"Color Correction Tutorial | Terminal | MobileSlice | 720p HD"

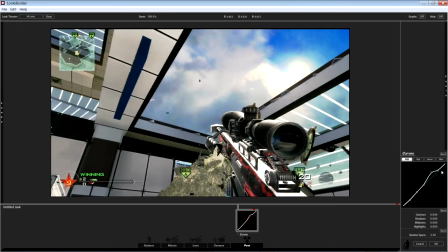So the stuff in the clouds goes up with that, and then even higher tones would go up with this curve. So for terminal and maps that generally have brighter colors, what happens in the dark is if you lower this curve too much in dark areas, it turns almost black and it's really hard to see what's going on.
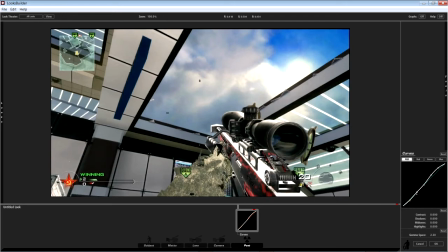So I take this down just a hair on the bottom end. On the top end, let me start at 0 so you can see what it looks like. I'll restart the whole thing. So from the bottom, take it down just a tiny bit.
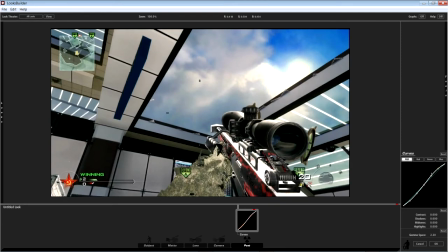Take the top half up a little bit more than you did the bottom. So the bottom half, that's almost too much. You almost don't want to do anything to the bottom. Just like that. For red, you're going to want to take the red down a little bit.
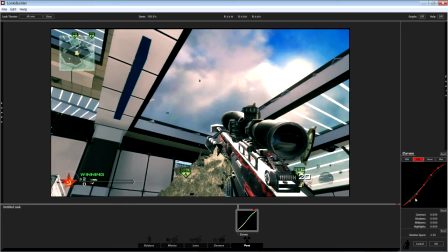Take the top half up, match the RGB curve. Should have a nice S. The green, just mess with the top half just a little bit. Helps to bring out the blue up top, believe it or not. You can pull the bottom down and see what it does. It gets rid of the, makes everything kind of purple, gets rid of the greens. You can pull the green down just a hair.
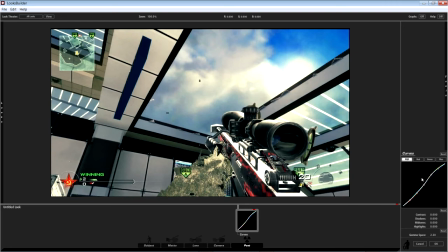I never really mess with blue, so that's what you're working with those. You can see them again, just in case. All right, the next thing I like to do is still in post. I like to go to lift gamma gain.
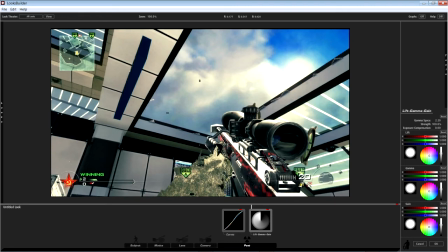For the lift, I take the lift over a little bit to the blue. Not, you know, it's just a guess. I don't really have, you know, specific numbers or anything. I suppose you could, you can just download the file itself and check out the numbers and match it and, you know, alter it from there.
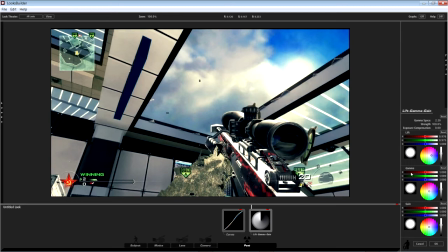But, I'm sorry, back to what we're doing. Gamma, take the gamma over to the blue a little bit. So lift and gamma are going straight blue. I like to even take the lift a little bit to cyan. The gain is where you're going to see the most difference. I like to go pretty much straight out to the yellow and a little bit up to red.
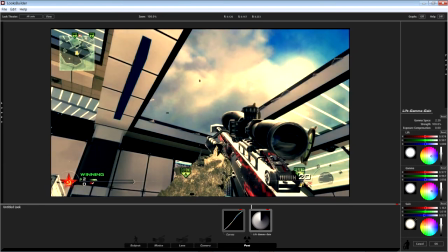A little bit more. And then the difference will happen real fast. See, there you go. You'll move it just a tiny bit and it starts to change. Right about here is good because we're going to do a few more things that are going to change things.
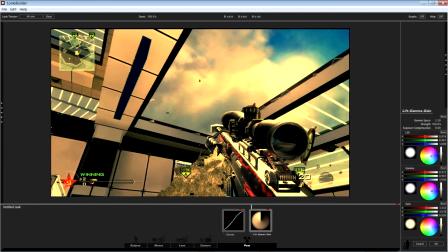I know it seems a little pink, a little red, but just wait till we're done. And then we'll go back and clean everything up.
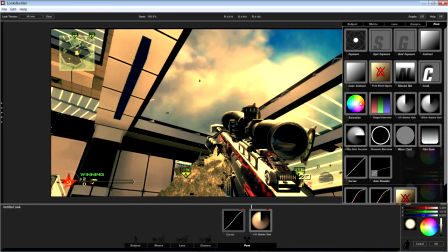The next thing I do, still staying in post, is saturation. It starts you off at green.
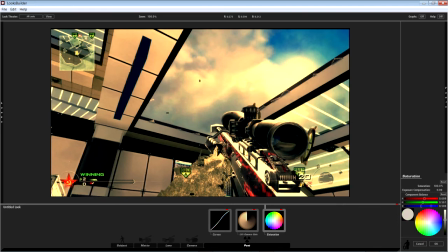I generally pull a little bit up to the yellow, pull it back. See what I'm saying? If you're at the green, it makes everything a little bit more red. If you pull that back, things kind of tone down a little bit, go to the yellow. It's not going to change it much unless you go real drastic with it.
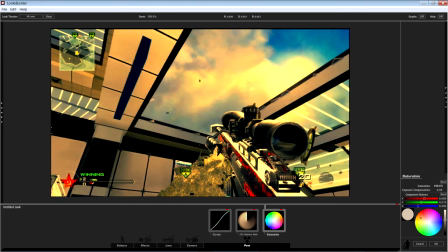Saturation, you usually go up, you know, one, I don't know, you don't want to go too high, maybe 108, 110 max. The more saturation, the more this comes into play. So you can almost tone it down a little bit.
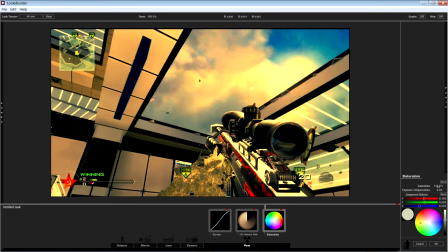Saturation a little bit more. The saturation level and the color down here kind of play hand in hand. You have to find a good balance. But a little yellow, a little green, and about 110 will get you a pretty decent color.
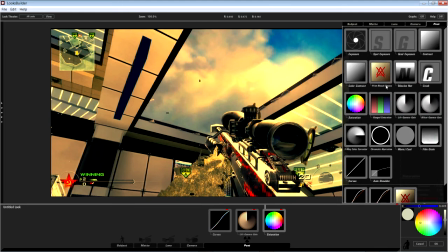Let's see what's next. Anything left in post? Oh, contrast. Bring in contrast.
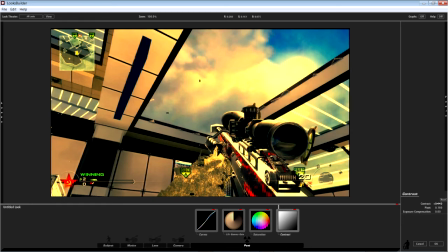Just bring it up to where you like it. This is kind of a feel thing. I usually go plus 110, 0.110, I should say. That's usually the number I look for. It helps to bring out the greens and the UAV a little bit.
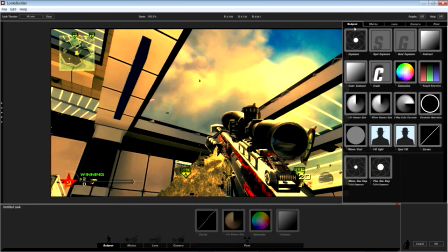Okay, I think we are done in post. Then I usually go to subject. Sometimes I use chromatic.
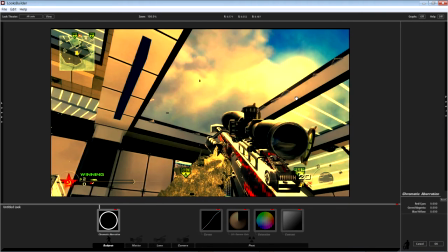It's called chromatic aberration. What it does is it separates the colors out from one another. It's kind of hard to explain, but the red and cyan, it makes them have more contrast. It's kind of like a specific contrast for colors you could think of. But if you do it, just bring it out a little bit.